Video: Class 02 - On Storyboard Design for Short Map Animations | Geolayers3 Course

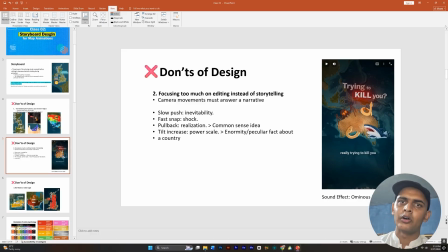For example, Russia is attacking Ukraine or Trump is trying to buy Greenland. So there should be a push into Trump or USA because this is the thing that is inevitable.
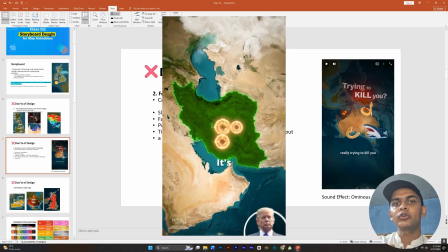And fast snap into or snap back should be about showing shock.
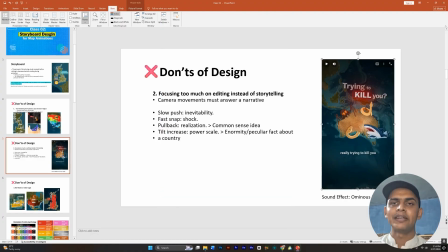You might see this in map and myth videos. Next is about tilt increase. This is about changing the pitch, bringing the map in a horizon, which shows the enormity of something, I think, the size of something, and the power of or scale.
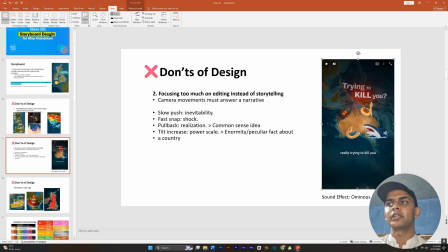If you want to talk about the power or scale of a country, like you are making a video on which army is better, USA or China. So this is the kind of stuff that you should keep in mind.
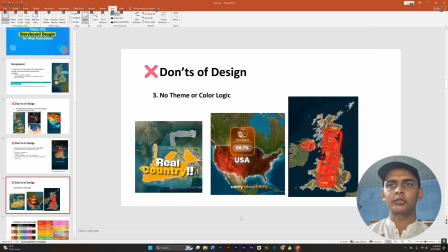Next mistake that I think people make in their short map animations, which makes them look unprofessional, non-serious, is that the videos don't have any particular theme or color logic in them.
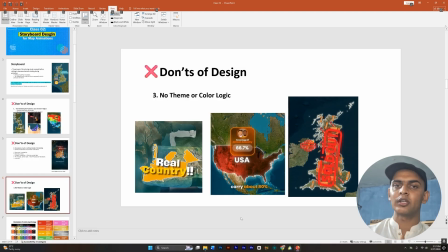They go into the editing part without thinking what kind of the vibe the video is giving, the script is giving. Like, for example, if there is a video about Trump trying to attack Greenland, it's about warning, showing alarm.
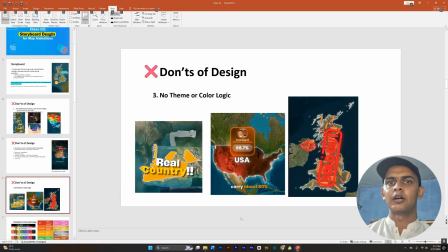The emotion we are trying to evoke in the viewer is of shock, alarm, or danger. And if the video is just about what are the top richest states in the US, that video will have different kind of color logic than the video about
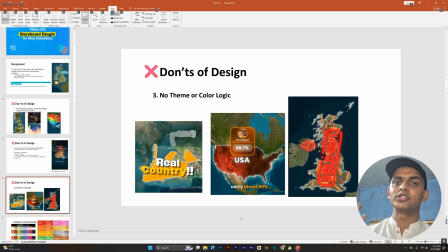Greenland attack or US acquisition of Greenland, because both are different kind of themes. We are trying to evoke different kind of emotions in the viewer seeing these videos. So here are some examples of this.
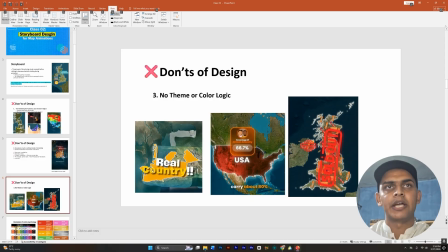For example, this frame is from a video of a channel, and the mistake in this is that there is no following of a contrast.
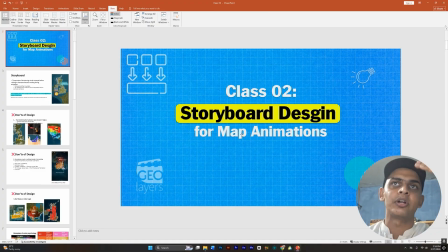Like we see here, there is a clear contrast which gives the message much more clearly.
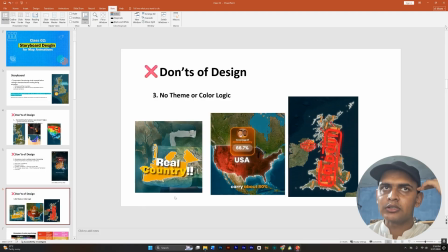But if we don't see something like this, because we can just say that there is no thinking thought process behind this text written on this map feature.
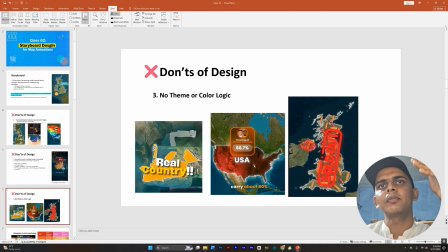Similarly with this, the idea is okay, but what makes it bad is too much information. First of all, we don't know which thing to focus on. There was no need for this USA here text.
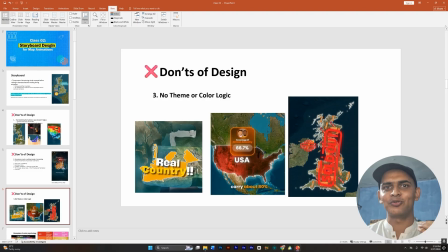The map is shouting that this is USA. We didn't need the USA text on it. It kind of seems immature design, and then there's no contrast between this color and this, very little contrast.
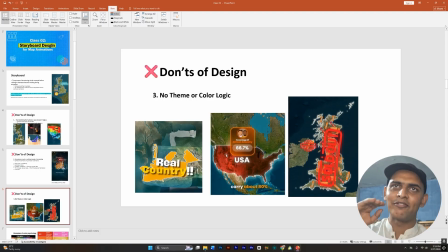And we can see that there is a lot of effort has been put into the design of this infographic, but I think it could go from 6 out of 10 to 9 out of 10 if the
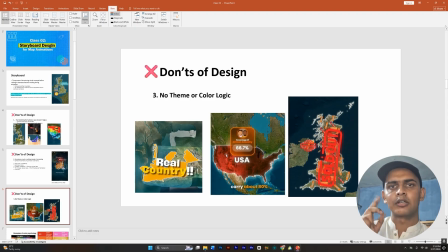creator just had focused on the contrast principle, used a color logic, and thought about what kind of emotion he's trying to evoke in the viewer. And this is my one of earliest videos. It was about what if tea rained from above on UK.
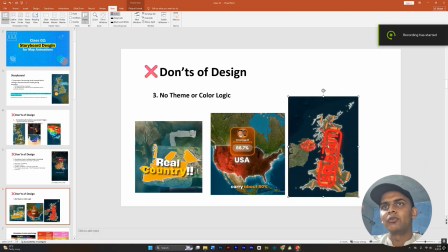Idea was that the biscuits would be sold out. So now that I see my design and I think about it, I didn't need it to have this biscuits all over and this sold out just dumped on them. I could have just single icon of a few biscuits on a white background
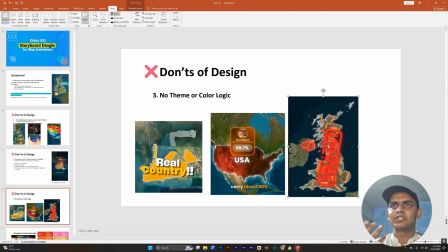and just written sold out on it.
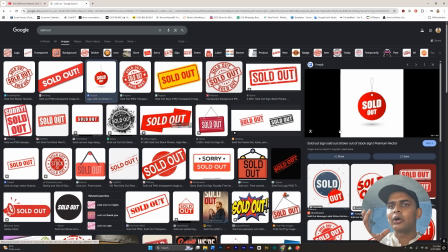Or I could have just biscuit and this sold out hanging from the biscuits like this.
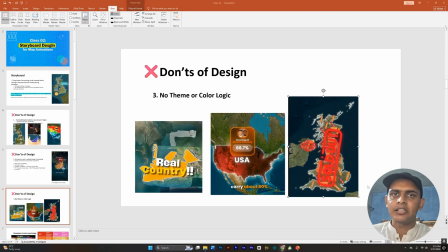And it would have made the design a lot clearer, the message a lot clearer. So this is the one thing that you should follow. There should be a theme or thought process behind the kind of emotion that you're trying to evoke in the viewer from your script or from your video.
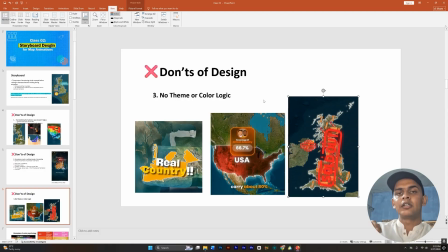I think it will make your videos a lot better, the video designs a lot better if you just thought about it.
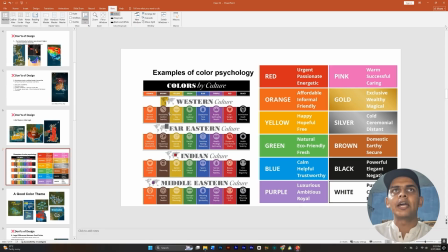And for your food for your thought, I have collected these tables, and these tables show the kind of emotions every color evoke in different cultures and in different themes.
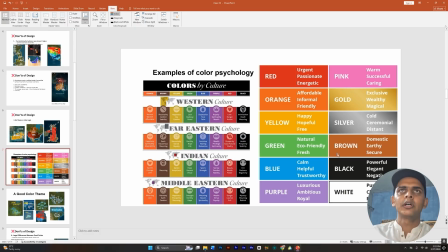So have a look at it, and just this is just food for your thought. And yeah, you can have a look at it.
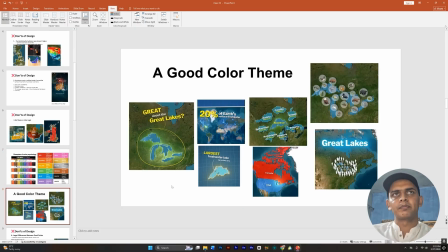So here is an example of a good color theme. This is again a video from Geoglobe Tales. I take videos from Geoglobe Tales because I think they are really doing a great job at it. And yeah, I just like the way they design the storyboard for their videos.
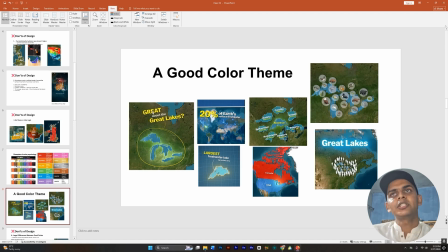So you can see that there is a clear, just a total of 4 colors, I think, very closely related 4 colors that are used for this complete video. They have used yellow just for the contrast.
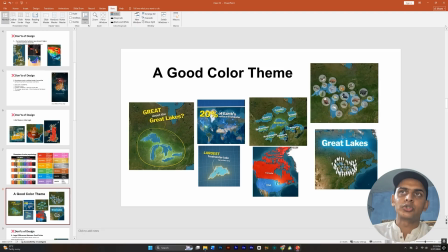If they didn't had the need for to use contrast, they have not used yellow, for example, in this frame. And for comparison of a single lake, our guy had a problem comparing USA and UK to UAE.
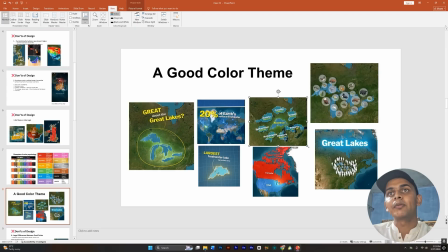Look what have they did. They have compared the lake with like
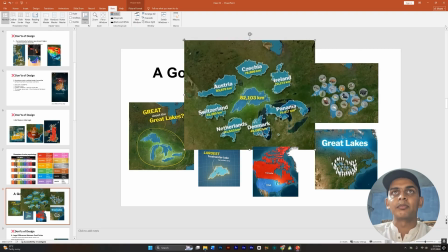7 countries from the world on a single frame and not overwhelm the viewer,
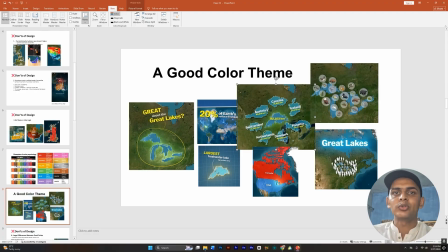because the viewer clearly knows where to focus on the lake. So you should keep in mind at which object the viewer is going to focus in a single frame,
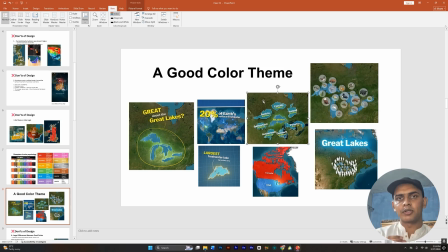and just try to keep it as clear as possible. The next mistakes that I think that people make in their designs is that
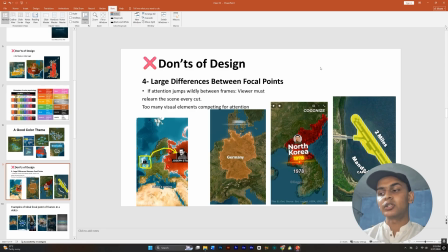when they are transitioning to a different frame or different idea, the difference between focal points is too much. Or even in the same frame, same idea, the thing that they are talking about is very far away from the actual
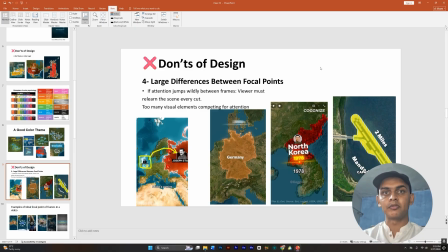center of the frame where the viewer's attention is right now.
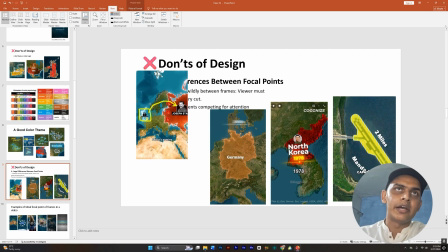For example, in this first slide that we can see that he's talking about how this UK leader hates Joseph Stalin.
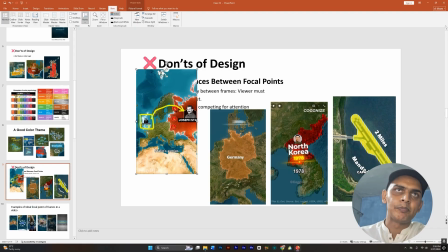And first the attention was at this UK map, and now he's trying to jump this attention of viewers from here to here like this.
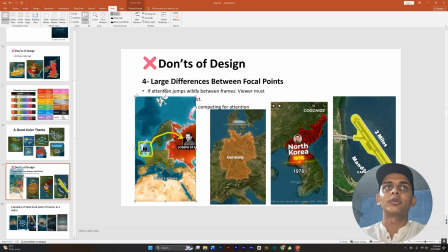And this is the example of too much difference between focal points, the points at which the viewer should focus at a certain frame, at a certain moment in the video. If attention jumps widely between frames, viewers must relearn the scene every cut.
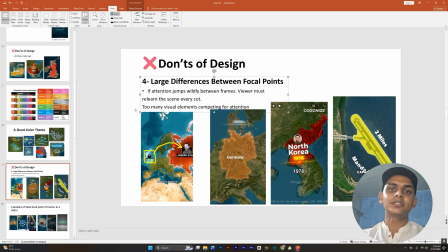Again, it will be too much elements competing for attention. The second example to highlight this mistakes is again from one of my recent videos. At this point in the LD video that I talked about earlier,
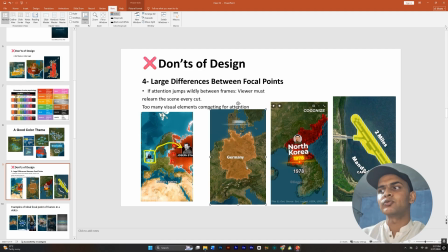I had to show that the LD brands were created by two brothers from Germany. This point in this year, in a certain year. So what I have did in the video is that first I talked about this Germany.
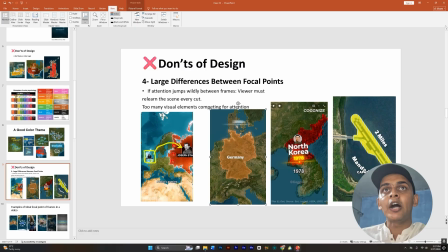The viewers' attention is in the center. Now I want to have the viewers' attention at the top, at the ears. See, this is the mistake that I am making right now. What I should have gone for this representation of a date is like the Cognize video that they do here.
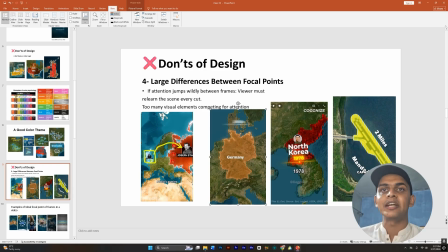They could have represented this 1978 here, but they didn't want to increase the distance between focal points.